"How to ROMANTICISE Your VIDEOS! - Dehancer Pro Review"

Grain is one of those characteristics of film that you must have, replicating the same effect that film cameras had in the past.
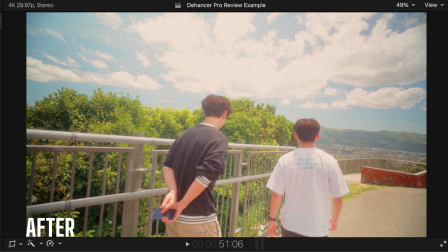Grain adds texture and overlays the image with a more dense and faded look that conveys film. In Dehancer Pro, you can really mess around with what type of grain and how much you want. For this clip, I've chosen a 35mm look with an ISO of 250.
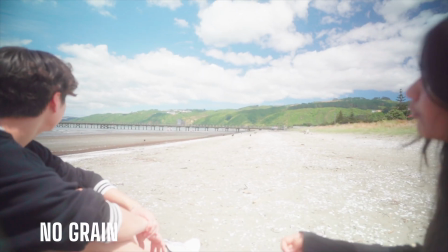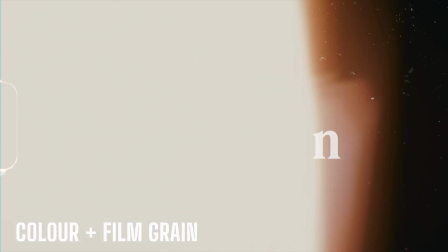Halation is an effect that appears when shooting film. It typically creates a reddish glow around overexposed areas.
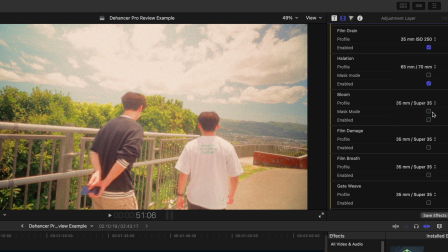It gives an aesthetic vibe that looks very cinematic, especially in scenes with a lot of light, giving a much more warm tone.
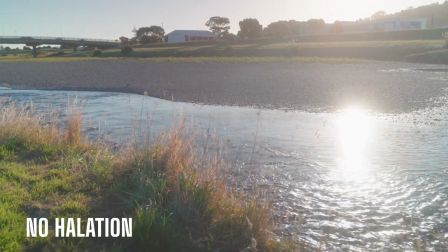You can see the effect halation has in this scene with the sun reflecting off the water.
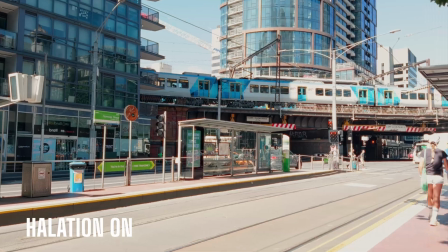Bloom is the next effect that creates the sense of film in a video. Bloom essentially blows out any light source to create a halo effect around them.
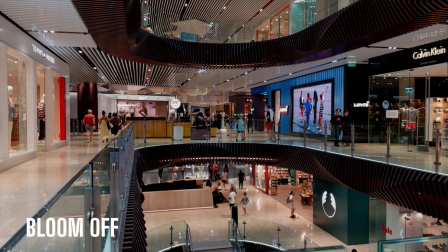This is seen in a lot of older films where cameras couldn't handle bright lights, but is now used to bring back that vintage look.
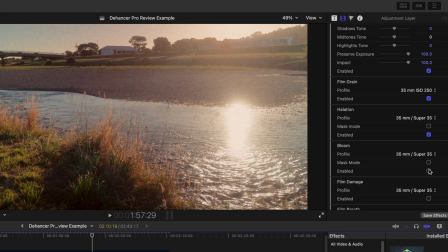This effect can also be recreated by using a Promise filter, but with Dehancer Pro you can add that effect anywhere.
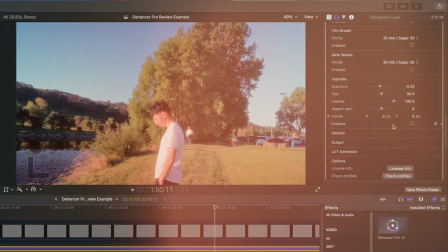Lastly, let's talk about the last 4 features here: film damage, breath, weave, and vignette.
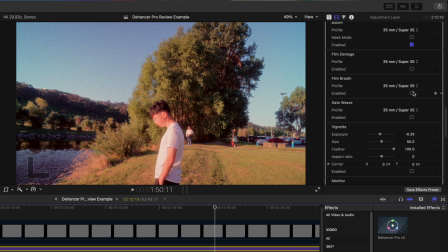Film damage adds some more texture to give the look of a film paper that has been damaged slightly, for more vintage looks. Film breath and weave are 2 features that enhance that film look. Film breath refers to the effect a film has when the coating was uneven, the camera shutter was unstable, or the film development wasn't consistent.
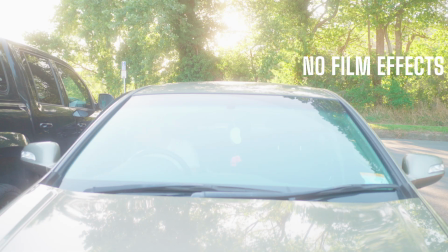In Dehancer Pro, we can recreate that look and choose between the different focal lengths.
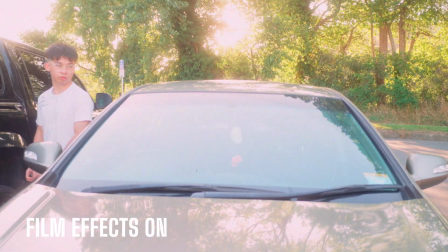Gate weave is a term that refers to the swinging of film strips being pulled through a camera, projector, or video device.
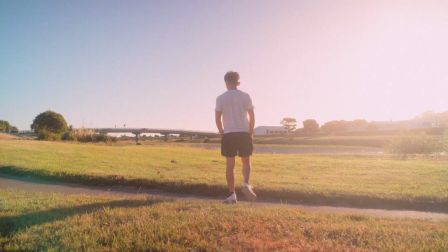Most videos are stabilized now with modern technology, but this effect brings back that slight variance in videos to represent the way videos looked in the past.
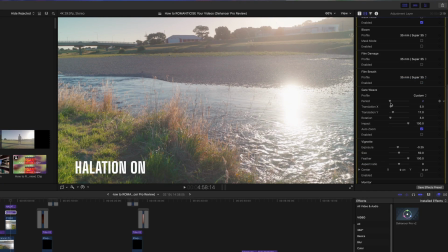In Dehancer Pro, we can even change the period, rotation, and impact this effect has on our clips, which can have a nice richer effect.
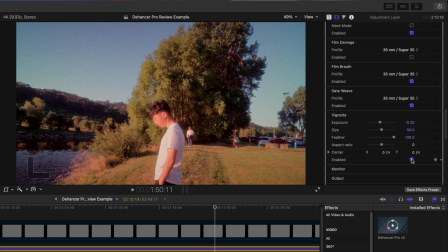Lastly, we have a vignette effect, which is pretty self-explanatory. It adds a nice black round border around our footage, reminiscent of old film cameras.
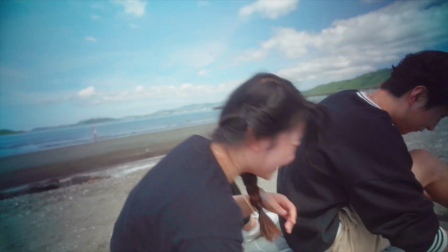By adding a combination of these features, we can create some really romanticized films that look like they were really shot out of a vintage film camera,
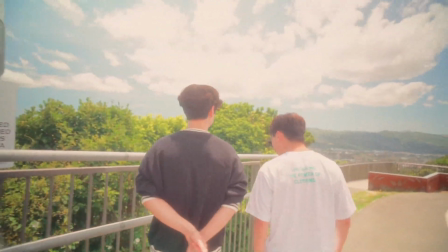when in reality they were shot on my Sony camera or my iPhone. If you can't find a film camera, Dehancer Pro is a great option to take a look at.
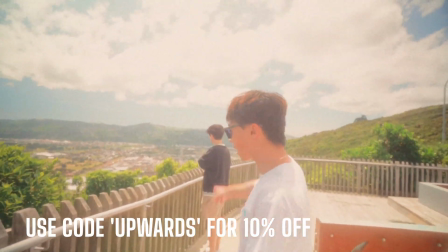Dehancer Pro is not cheap, but if you use my code UPWARDS, you can get 10% off your purchase on any Dehancer product. Dehancer also has a mobile app which is pretty awesome to use, allowing you to get the same effects but with photos and videos you've taken on your phone. Here's a simple before and after.
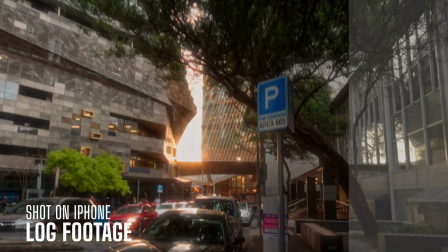Dehancer works well with any type of camera you have, with several LUTs and conversions available for pretty much anything.
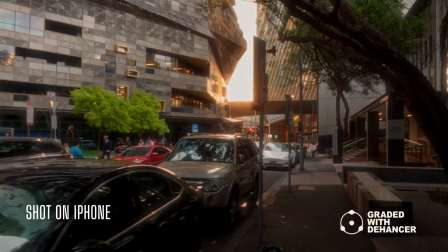I tried using a few different footages taken from my phone, and here are some examples.
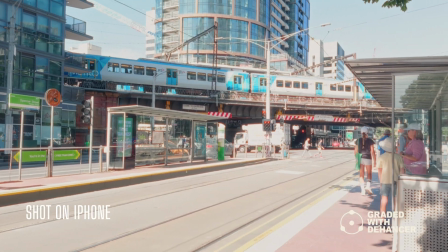So that wraps up my tutorial on how to romanticize your videos and a quick review on Dehancer Pro. Make sure to use my code UPWARDS to get 10% off any Dehancer product. I'm Upwards, and thanks for watching this video. I'll see you guys in the next one.